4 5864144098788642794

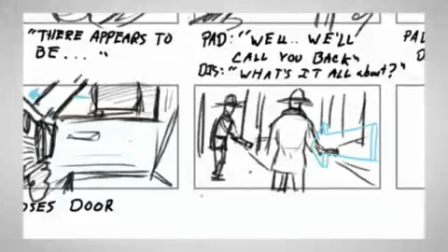Now we need to establish the other end of the track leading toward the diner.
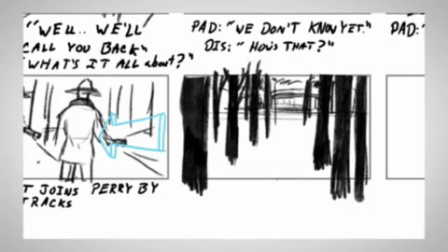The diner needs to be pretty far away, and it'll be hard to see through the trees,
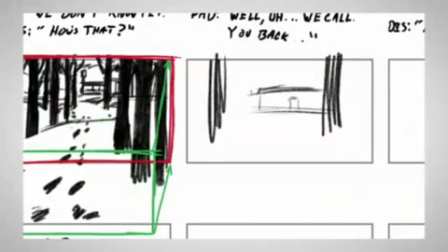so I have this tilt that follows the track towards some light source at the edge of the woods in the distance,
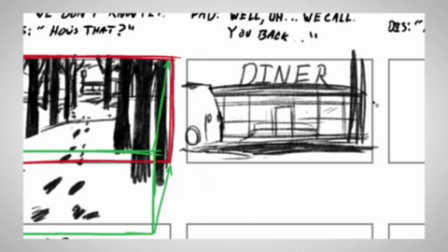and then I cut to a closer view of the diner so the audience knows what that thing in the distance is.
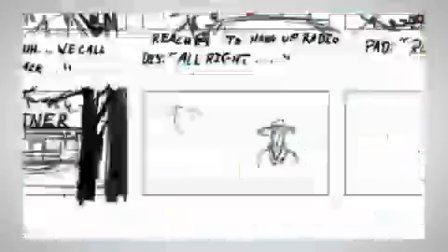And we know that our characters recognize it too.
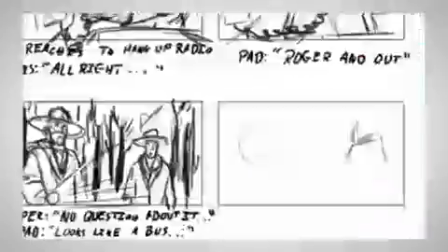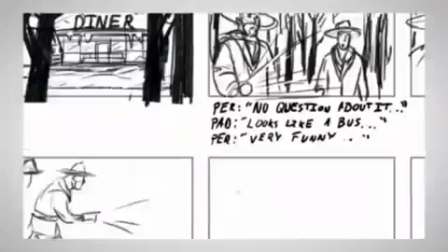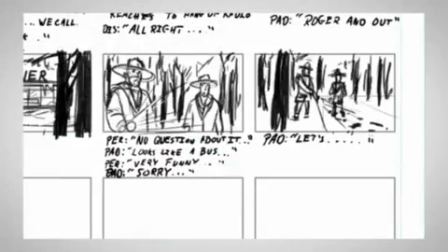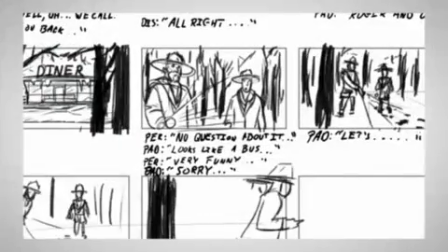And then here we come to a cool thing they would do on Twilight Zone.
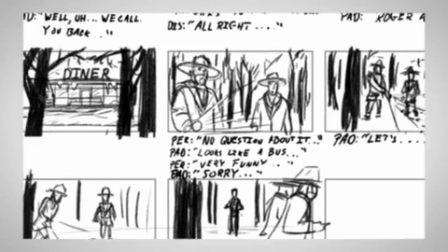At this point in the episode, you have a narrated intro by Rod Serling,
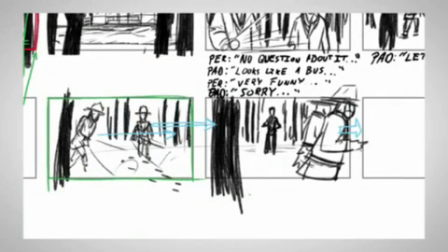and they would have him in the scene somewhere, but the characters would just not be aware of him.
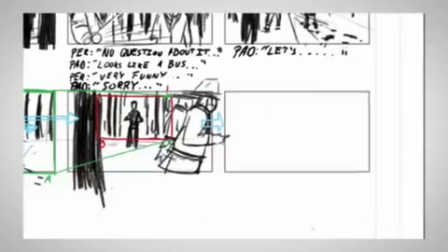So I'm doing this long pan that initially follows the troopers,
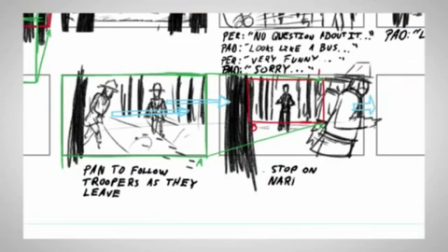showing us they're headed in the direction of the diner, but then it stops on the narrator as they walk past him.
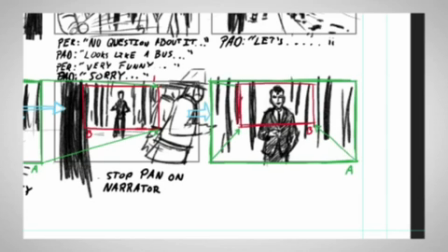Then it's just a slow truck in as he gives that big paragraph of narration.
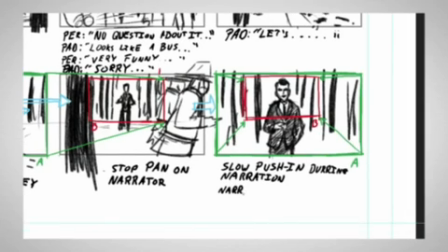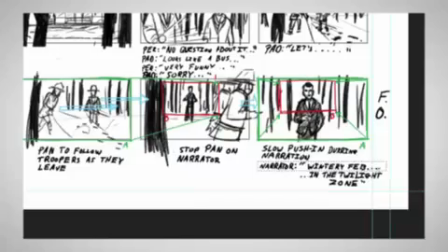And actually, since this pan is kind of long, I'll have the narration start earlier, and then we'll just finish it on the shot of the narrator.
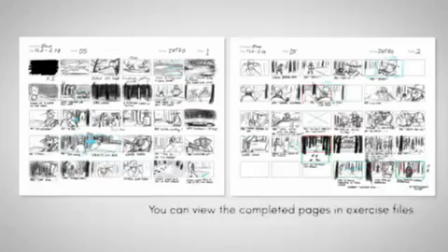So once you have your quick first pass done, try to put the script out of your mind for a moment and look over your thumbnails and try to experience the story fresh based on your visuals. Check for boring or flat compositions, check for variety in distance and angle,
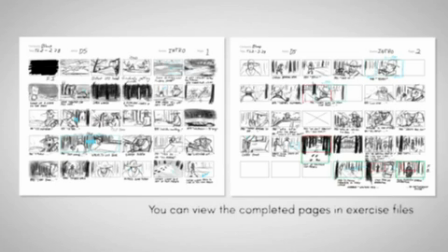and consider whether your shot choices are best serving the story point. This is also a good point to have someone else who knows the story look over your thumbnails with you and get their feedback. Revise your thumbnails and repeat this process as many times as you need to.
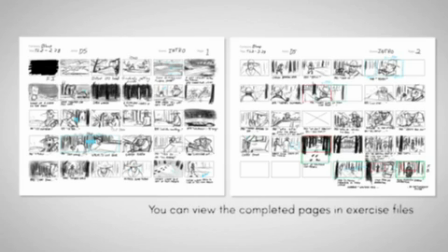This stage is the best time to make changes and try new ideas while you're still working small. So at this point, we should have a good idea of how many shots we're going to have for the scene, what types of shots they are, and what's in them. And since we're working in this thumbnail format, it hopefully didn't take that long.